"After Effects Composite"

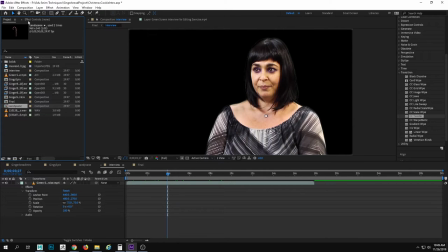[4:05]
So I'm gonna break down from scratch how we do this, but let's first look at the final piece again. If I just double click on my gingerbread intro.
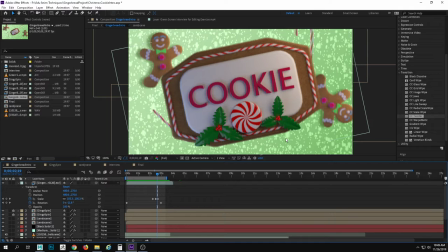[4:13]
Oh, okay, so it's a little more complicated than what the intro part was with just a render.
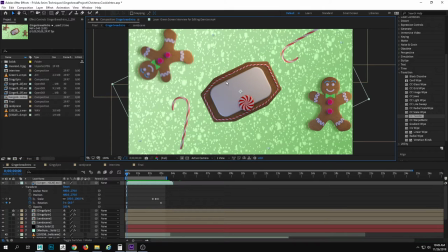[4:20]
However, this is super simple to do. I have one video here, which is this part. And this, all I did was render it out,
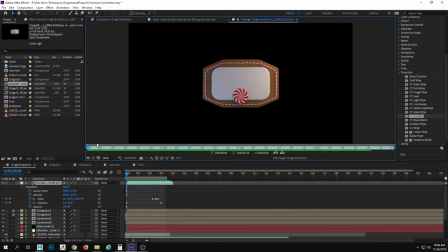[4:32]
and if I double click on that sequence, I'll double click right here, you can see it right here.
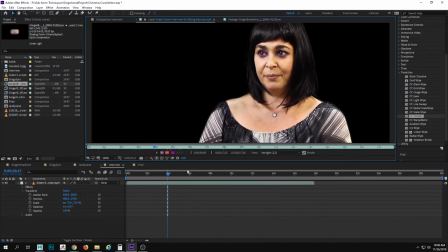[4:39]
That's the sequence with the transparency in the background. I've added that to this right here.
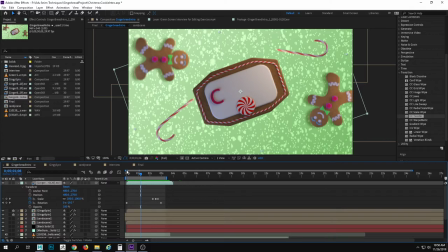[4:52]
So it's rotating. I have a scale and rotation applied to this, so it just moves in. And when the audio comes in, I've supplied for you guys some places to download terrible Muzak, so that way you can use that. But in here,
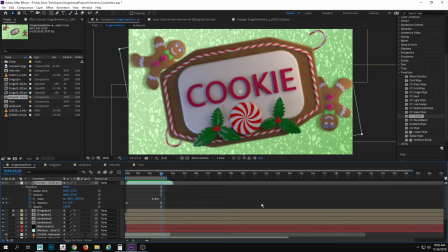[5:09]
right at the end, the dent, dent, dent, dent, dent, boom. I have that zoom in a little bit more just to give some more flavor and some more excitement to it to emphasize the name of this project. So if we hide that layer, what's behind it?
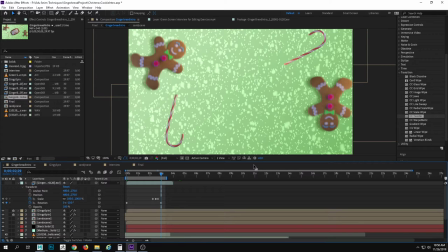[5:22]
Well, I got a bunch of candy canes and some out of focus gingerbread people. So how are those created? Right here, I have this thing.
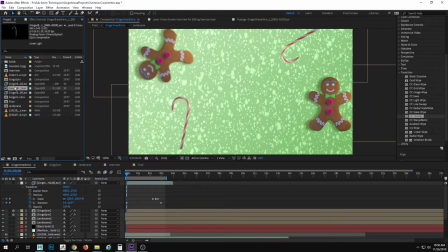[5:35]
It's called Gingy Spin. And if I double click on Gingy Spin, what I got is
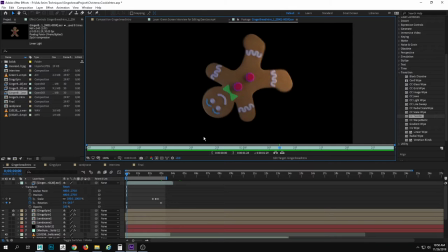[5:46]
a spinning gingerbread person. And that's all it's doing, is just looping around and spinning. What a great way to live. Now, why I ended up rendering this out instead of giving it just a single render with an image was because you will notice it's very subtle,
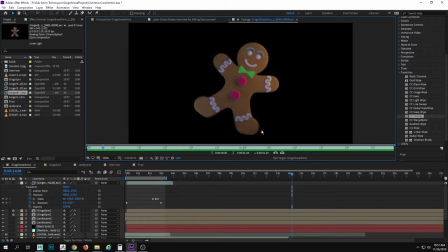[6:04]
but I actually have a warm and cool light on my gingerbread person as it spins. This light is staying in the same location, although it's illuminating different spots on my character as it rotates around.
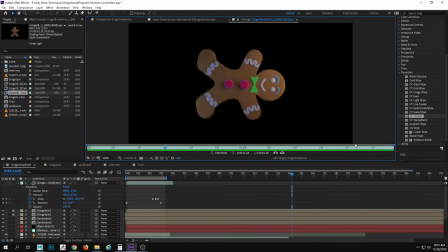[6:17]
It makes it for more dynamic look to my piece. So I got the ginger spins, which sounds like a disease.
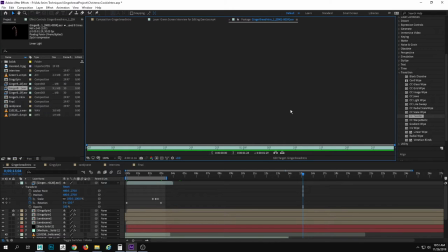[6:26]
The ginger spins, it's from eating too much gingerbread on holiday.
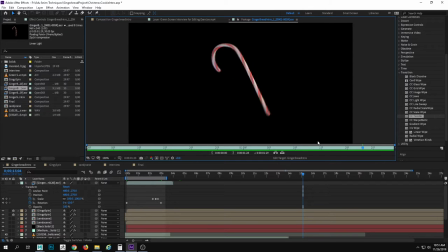[6:31]
There we go. It's a candy cane spinning. So you can get the idea. We're just making some simple things. The render time on these, it's like 5 minutes, 5 minutes. And then all of a sudden you have all these things that we can start to use to build up this composition.
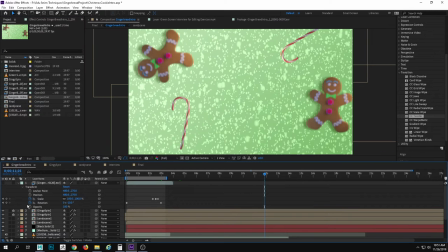[6:46]
So this final composition that had this intro in it, I have my foreground,
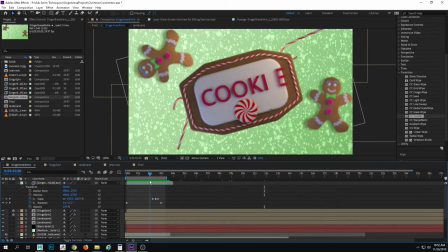[6:53]
where I have animated text coming in and some holly popping in.
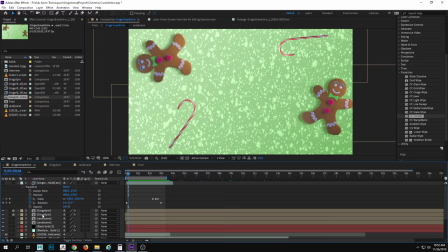[6:58]
And then I have my ginger spin and another ginger spin and a candy cane. Each one of these things, I've applied a very subtle effect to it. Let me turn off the lock on here and open this up. My effects, I have a drop shadow.
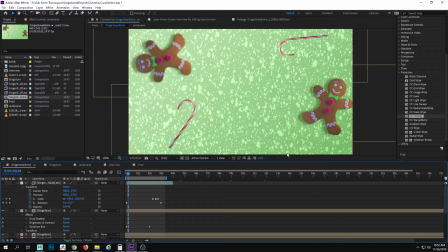[7:14]
So what's that drop shadow doing? Let's turn that off and on. Just that. It's just adding a little bit of depth to the piece. It's also got some brightness and contrast, because this was the original render. I've changed the brightness, I'll show you how I do this, the brightness and the contrast there.
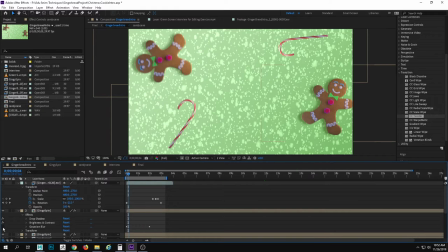[7:29]
And I also have a Gaussian blur. The Gaussian blur is pretty subtle. It's very little on that one, but on this guy right here, let's see what we got right there. And if I open up my effects, Gaussian blur, just a little bit to push in the background.
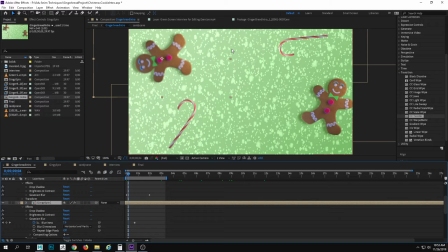[7:48]
So it gives some more depth to this. That is really, really nice for us to be able to work with this because we have an entire
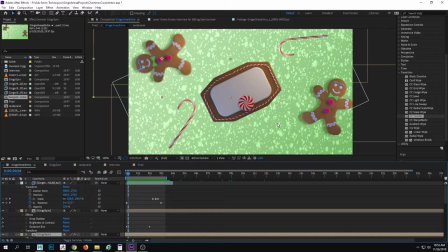[7:57]
scene that is now being produced that, you know, there's a lot of different moving elements. So, and this feels like one of those corny intros that we just saw. So how do we put this all together? If I make a new project,